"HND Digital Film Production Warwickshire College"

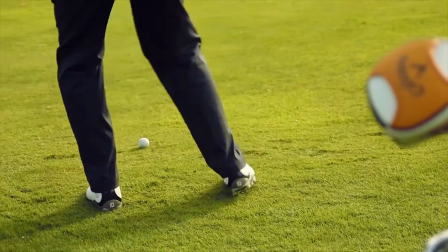(0:06)
Using post-production techniques, what does a post-production team actually do?
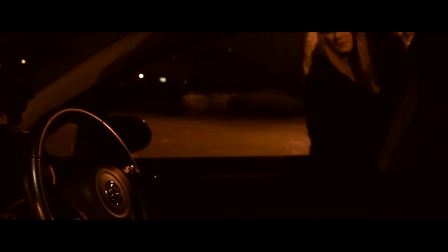(0:12)
Post-production teams work closely with both DOPs and directors to take their images and enhance them into something attractive,
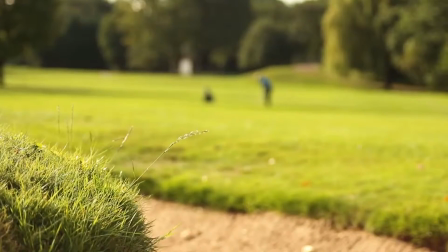(0:19)
such as adding effects, colour grading, or even a subtle change to correct the shot.
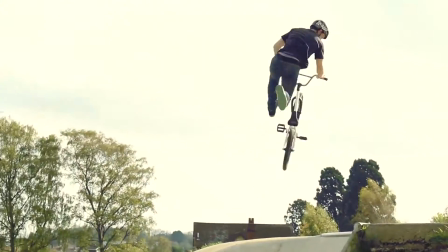(0:25)
Let's start with the easy stuff.
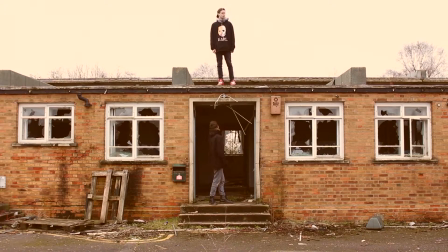(0:32)
Here is a fictional style video of two men standing above and below a small building.
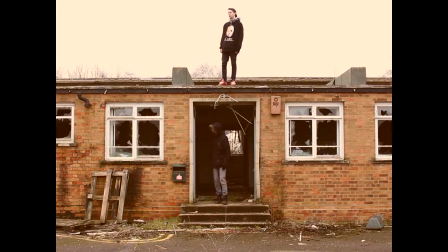(0:37)
This video was taken as a long shot with a 1.33:1 ratio applied to it, also known as the 4:3 ratio.
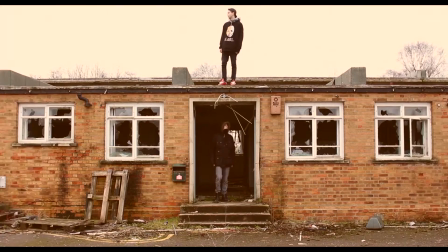(0:44)
The reason for the long shot was to capture more geography of the scene. Here applied is a ratio of 1.85:1, also known as a widescreen shot. This is a popular ratio and is used on almost everything nowadays as a standard format ratio.
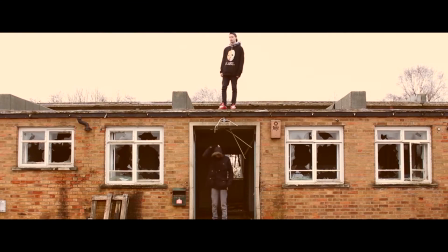(0:58)
This video has a ratio of 2.4:1, also known as the scope ratio. We no longer see vertically, instead we see wider shots. And finally, something fresh.
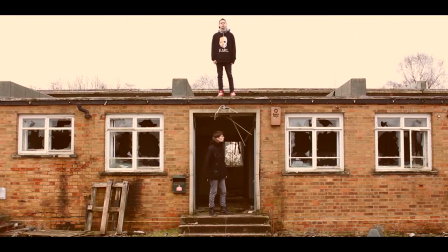(1:09)
The ratio called Univision has been applied here. You may have seen this on the program House of Cards.
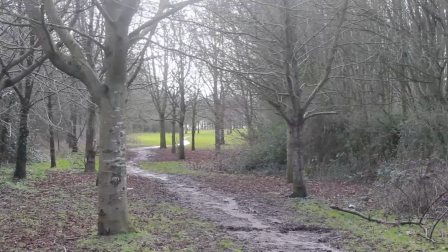(1:16)
Moving swiftly onto colour work. Here is a basic composition. As you can see, the shot is lacking atmosphere.
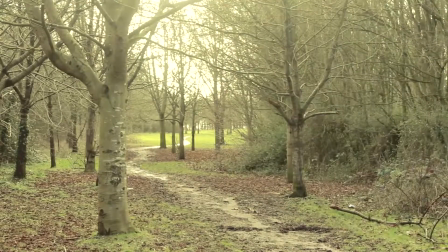(1:22)
Now the shot has a warmer appeal to it.
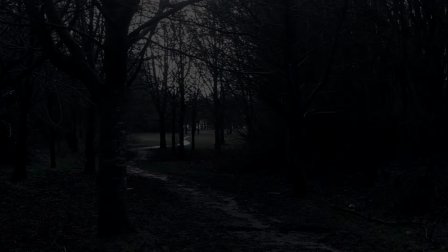(1:27)
Now it has an early nighttime look to it.
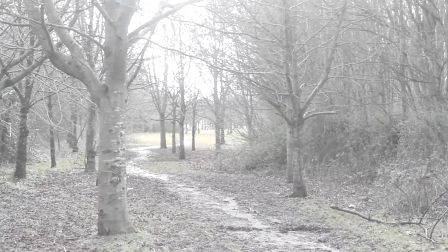(1:32)
And finally, a bleak winter feel to it. Here's a short sequence of a man's eye.
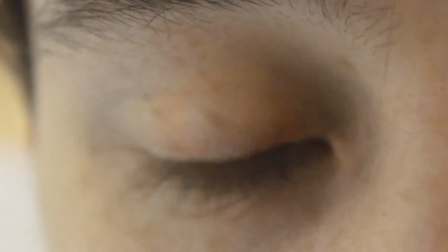(1:40)
We then altered the colour of the skin and iris to give it a fantasy vampiric look.
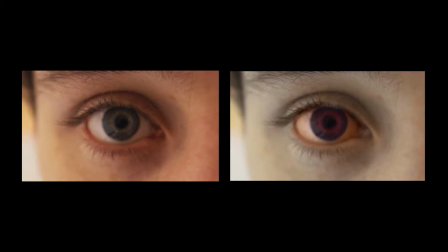(1:44)
On the left you can see that the skin is its normal colour, and on the right the skin is very pale and drained. You can also see the change in the colour of his iris.
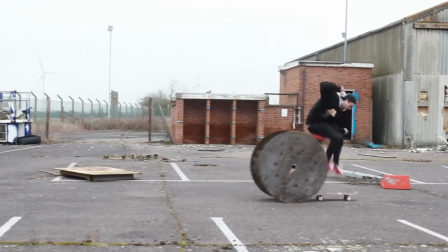(1:56)
This shot was for a recent skateboarding promo video. We decided the sky was a little plain, so we gave it some colour.
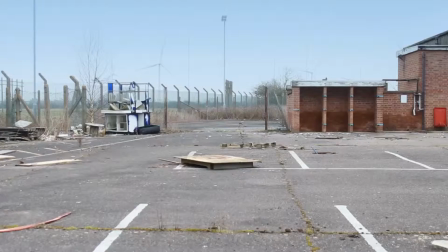(2:02)
We changed the colour of the sky to give it a more stylised look that you would often see in a skateboarding promotional video.
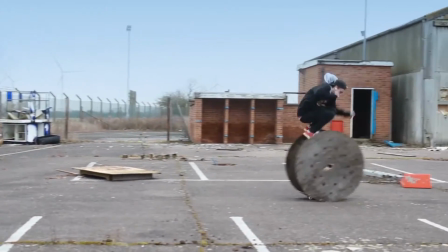(2:08)
Here are a few examples.
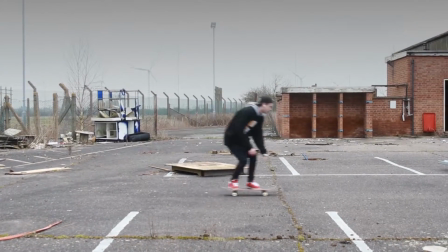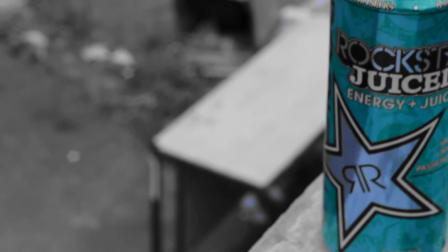(2:17)
Secondary colour correction can be a useful tool when directing the viewer's eyes in composition.
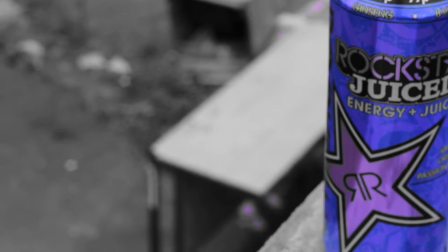(2:22)
Here you can see we've changed the original colour of the can and made the background unsaturated to draw the attention to the product.
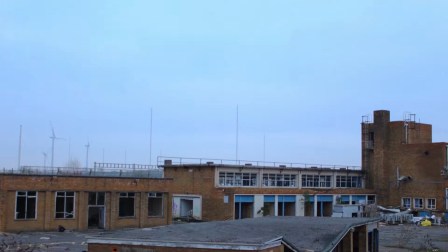(2:32)
Progressing from colour work onto colour grading. Here is a time-lapse sequence shot during a late afternoon on a muggy day.
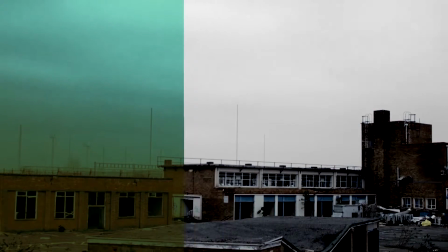(2:38)
Here is the same shot with a horror grade applied to it. Now the time-lapse has a World War II appeal to it.
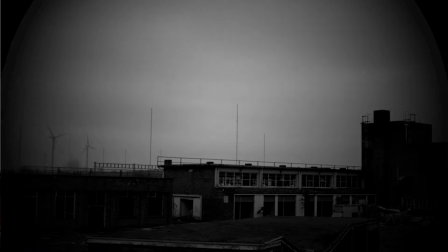(2:48)
Here is the same shot with an early cinema look to it.
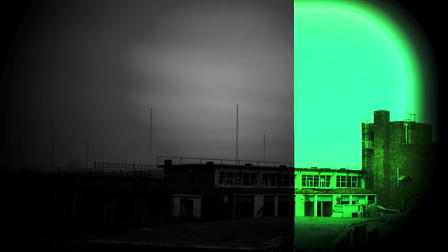(2:55)
And to finish off with something special, with the look from the view of night vision goggles.
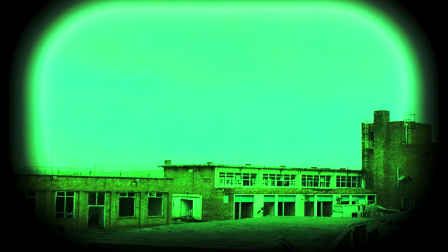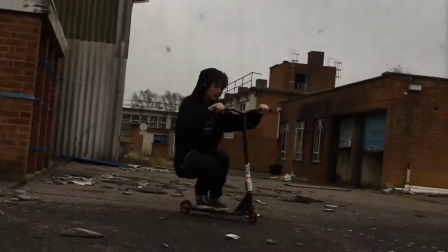(3:09)
Refocusing on a different aspect of post-production is blending mode. Straight away you can see that we have blended in some grunge grain to give the street scene a more edgy look.
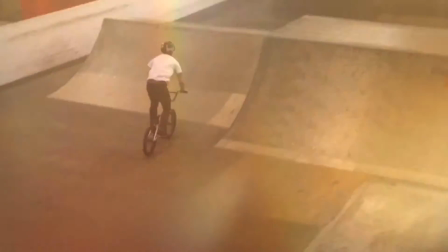(3:17)
Here we have some power footage blended in with some filmic glow to give it a more visually stimulating look.
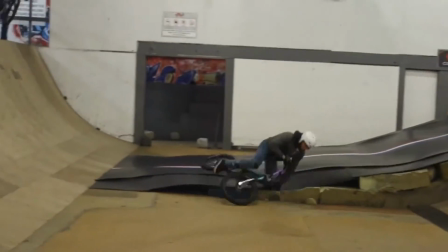(3:23)
Blending modes can also be used when transitioning between different shots to give them a smoother crossover to help with the video's overall flow.
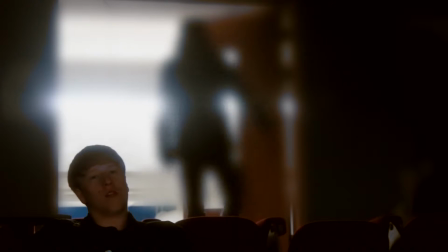(3:33)
Here is a masking shot in the style of a horror scene in which the mask pulls focus on the killer rather than the victim.
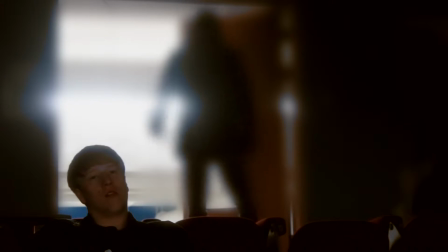(3:38)
In this shot, we see the figure in the background getting the impression that the person in the foreground is in danger.
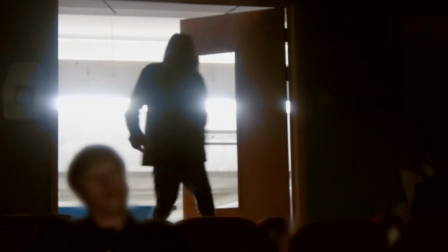(3:44)
In the next shot, the focus is reversed, changing our perspective on the scene.
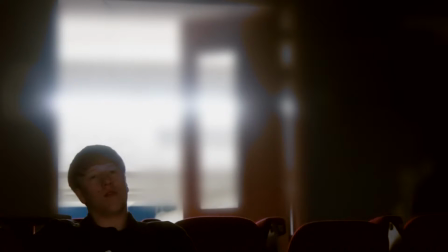(3:48)
And finally, the mask is animated to pull focus between the two subjects, giving a sense of equality between their roles.
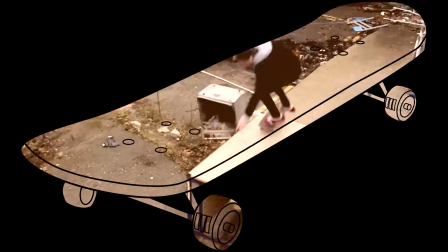(3:59)
Here is a promotional style video advertising a new energy drink. This advert is demonstrating the different types of backs you can use.
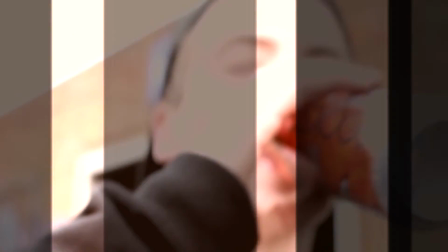(4:06)
Here are several examples of static, luma and alpha mats. And with advanced options, you can also use moving mats.
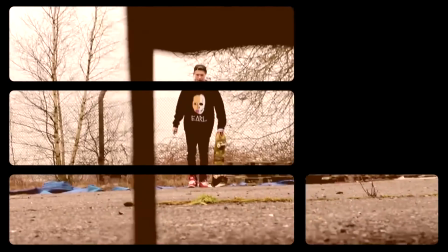(4:13)
Here are a few examples.